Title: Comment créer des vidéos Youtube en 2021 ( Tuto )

Donc pour avoir un meilleur rendu, prenez des lumières qui imitent celle du jour, donc environ 5500 degrés Kelvin. Retournons dans notre pièce noire et allumons la lumière principale qui est la key light.
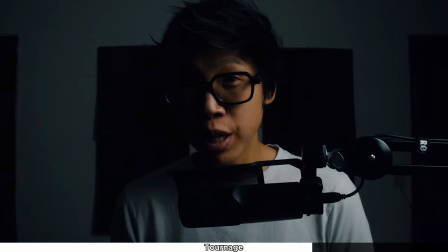Là, on a directement un jeu de couleurs plus propre qu'on pourra travailler à notre guise plus tard. Certains youtubeurs font parfois des vidéos avec uniquement la keylight et ça suffit amplement.
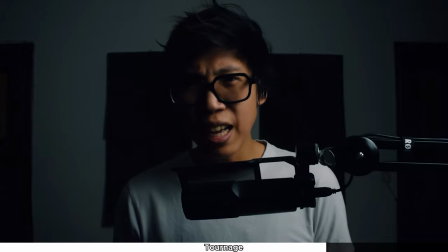Seulement pour moi, ce n'est pas assez. Les ombres sont trop marquées et me donnent un air assez sévère. Mais si jamais vous voulez un air assez dramatique, c'est parfait.
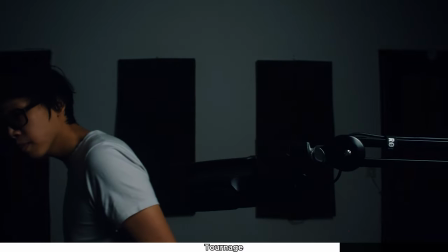Allumons dorénavant notre deuxième lumière qui est la fill light. Celle-ci adoucit et apporte un équilibre plus harmonieux.
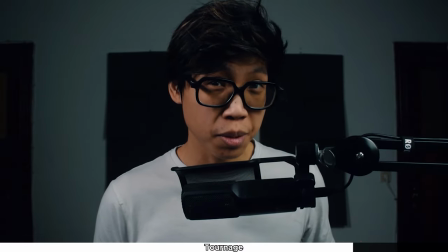On remarque que les ombres sont moins violentes et moins cet air dramatique. Allumons maintenant la troisième lumière qui est la rim light.
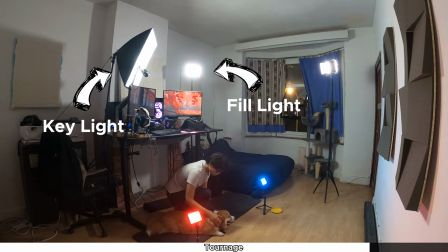Sa fonction est de me donner un contour qui va détacher plus mon corps de mon décor. La keylight et la feelight arrivant quasiment en plat sur moi, la rimlight me donne plus un aspect en 3D.
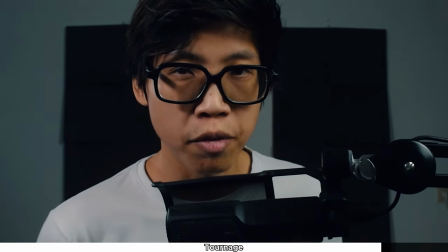Et pour finir, parce que oui, c'est pas fini, il y a les practical light.
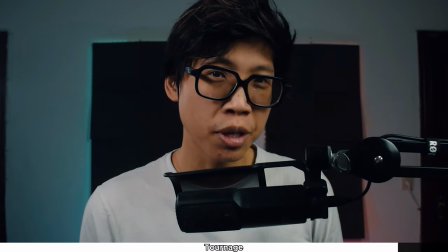Ce sont toutes les lumières qui vont agrémenter votre décor, lui donnant un cachet vraiment particulier. Bon, honnêtement, à chaque épisode, j'arrête pas de changer ces lumières, mais voilà, on essaie de viser quelque chose de mieux en mieux. Quand tout est prêt, on lance la caméra, l'enregistrement sonore, et c'est parti pour le tournage. N'oubliez pas de faire un bruit très bref comme taper dans les mains, c'est pour synchroniser l'image et le son, j'en parlerai un peu plus tard dans le montage. Dès que toutes les scènes ont été filmées, on met tous les fichiers dans l'ordinateur et le tournage est fini. Et avant de ranger toutes les lumières, je fais une petite séance shooting photo pour la miniature de la vidéo. Dès que je me suis assuré que tout a été tourné, direction le montage.
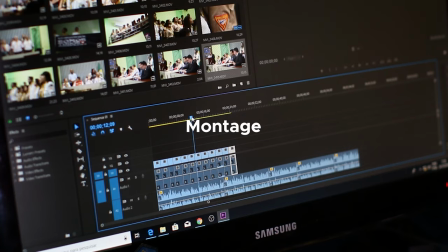Avant de commencer le cœur du montage, il sera là encore question de préparation. Via mon logiciel de montage audio qui est Adobe Audition, on passe de mon son brut enregistré.
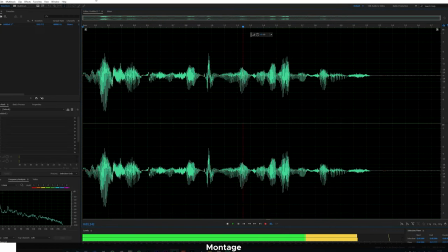Voici un test son pour que vous entendiez la différence.
À ceci. Voici un test son pour que vous entendiez la différence. Dites-vous que le but ici, c'est de rendre votre voix le plus claire et agréable possible.
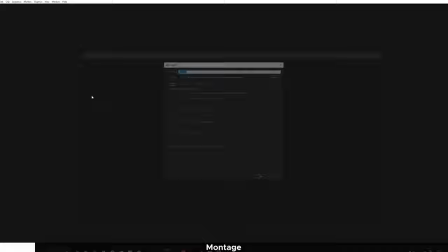Dès que mon son est travaillé, j'allume mon logiciel de montage qui est Adobe Premiere Pro, je crée un nouveau fichier et dedans, je vais créer une séquence. Cette séquence définit le nombre d'images par seconde et sa taille d'image.
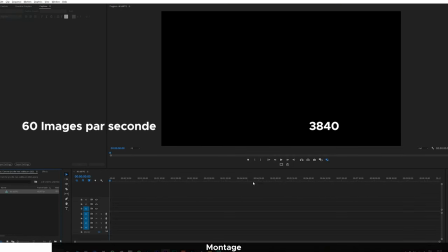Dans mon cas, j'utilise une fréquence de 60 images par seconde et une résolution de 3840 pixels sur 2160, ou plus communément appelé de la 4K. Ensuite, j'ajoute tous mes rushs dans un dossier que je nomme tout simplement rush.
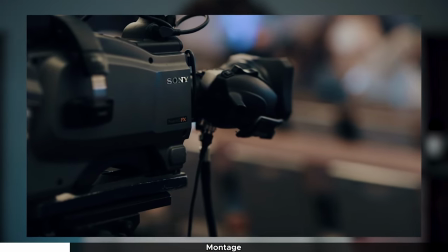Dans le métier du cinéma, un rush, c'est le nom des documents originaux produits lors du tournage, c'est-à-dire les images issues de la caméra et de l'enregistrement sonore. Et si vous testez directement tous vos rushs sur le logiciel de montage, vous risquez d'avoir ce résultat. Voici ce qu'il se passe lorsqu'on ne synchronise pas la vidéo du son. Vous obtenez un résultat absolument dégueulasse et je peux imaginer votre malaise. Je m'en délecte. Et c'est pour ça qu'on a réalisé un bruit comme le en début de tournage.
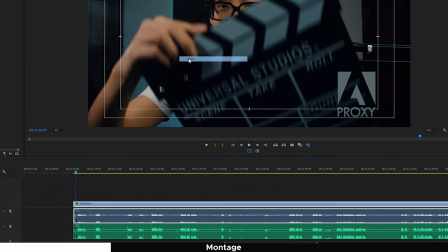On n'a alors plus qu'à superposer les deux sons selon le clap, effacer le son relié à la vidéo de base, et vous avez maintenant un résultat correct.
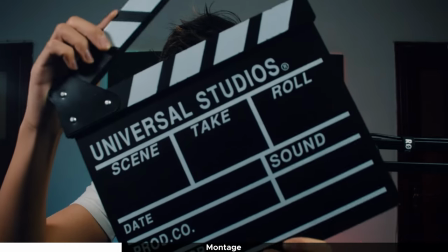C'est d'ailleurs pourquoi au cinéma on utilise ce genre de clap. C'est pour synchroniser images et sons. Avant de commencer les découpages, j'applique un LUT que j'ai designé moi-même sur DaVinci Resolve et un autre logiciel de montage plutôt tourné cinéma. Pour faire simple, un LUT pour Lookup Table, c'est un filtre qui va transformer les tons de vos couleurs.
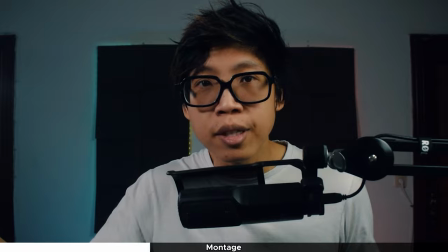Là, vous voyez actuellement avec le LUT activé. Et ça, sans le LUT.
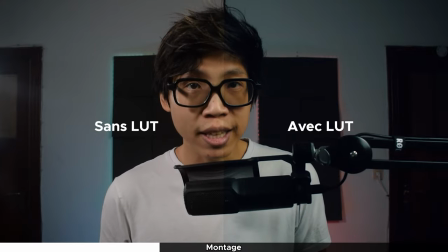Ce filtre, je vais l'appliquer sur tous mes facecams et même sur d'autres extraits qui ne seront pas issus de ma caméra pour garder une certaine cohérence graphique. Ce n'est pas une étape indispensable, mais je trouve que c'est plus beau avec. Sachez qu'il existe des tonnes de LUT gratuits sur internet si vous avez la flemme d'apprendre comment faire le vôtre. Mais c'est mieux de le faire vous-même car chaque ambiance est différente. Bon, le temps avance et... j'ai pas de montre. On va enfin rentrer dans le vif du montage. Ah, je déconne, il y a encore un truc à faire. Durant votre travail, il se peut que vous ayez des ralentissements, surtout lorsque vous appliquez des effets visuels. C'est pourquoi je fais un proxy vidéo sur un logiciel d'encodage, Adobe Media Encoder. Essentiellement, c'est créer une copie plus basse qualité avec laquelle on va travailler pour avoir le moins de friction possible.
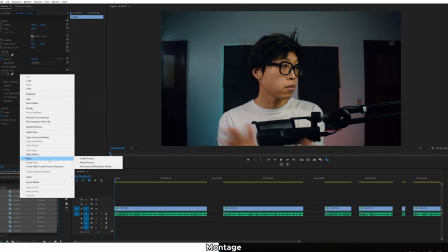Pour les créer, clique droit sur les vidéos, proxy et créer les proxys.
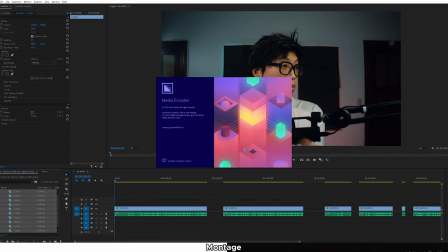On choisit le proxy inkjet selon vos besoins et lorsque vous allez cliquer sur OK, Adobe Media Encoder fera tout le travail.
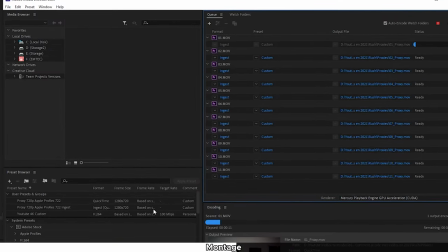Pour paramétrer tout ça, pas de raccourci encore une fois, il faudra le programmer sur Adobe Media Encoder.
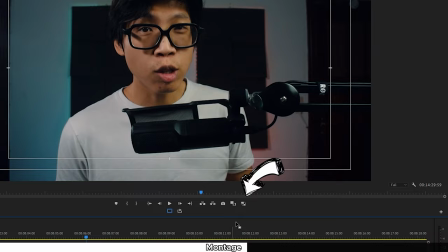C'est pas compliqué en soi, mais faut le faire si vous voulez travailler efficacement. On n'oublie pas d'activer les proxys sur Adobe Premiere Pro et c'est enfin tout pour les préparatifs. On va passer à la base du montage, qui est ce qu'on appelle des cuts et des zooms. Je vais premièrement découper mes rushs pour ne garder que les parties intéressantes. Si vous laissez trop d'espace, vous allez avoir des moments désagréables.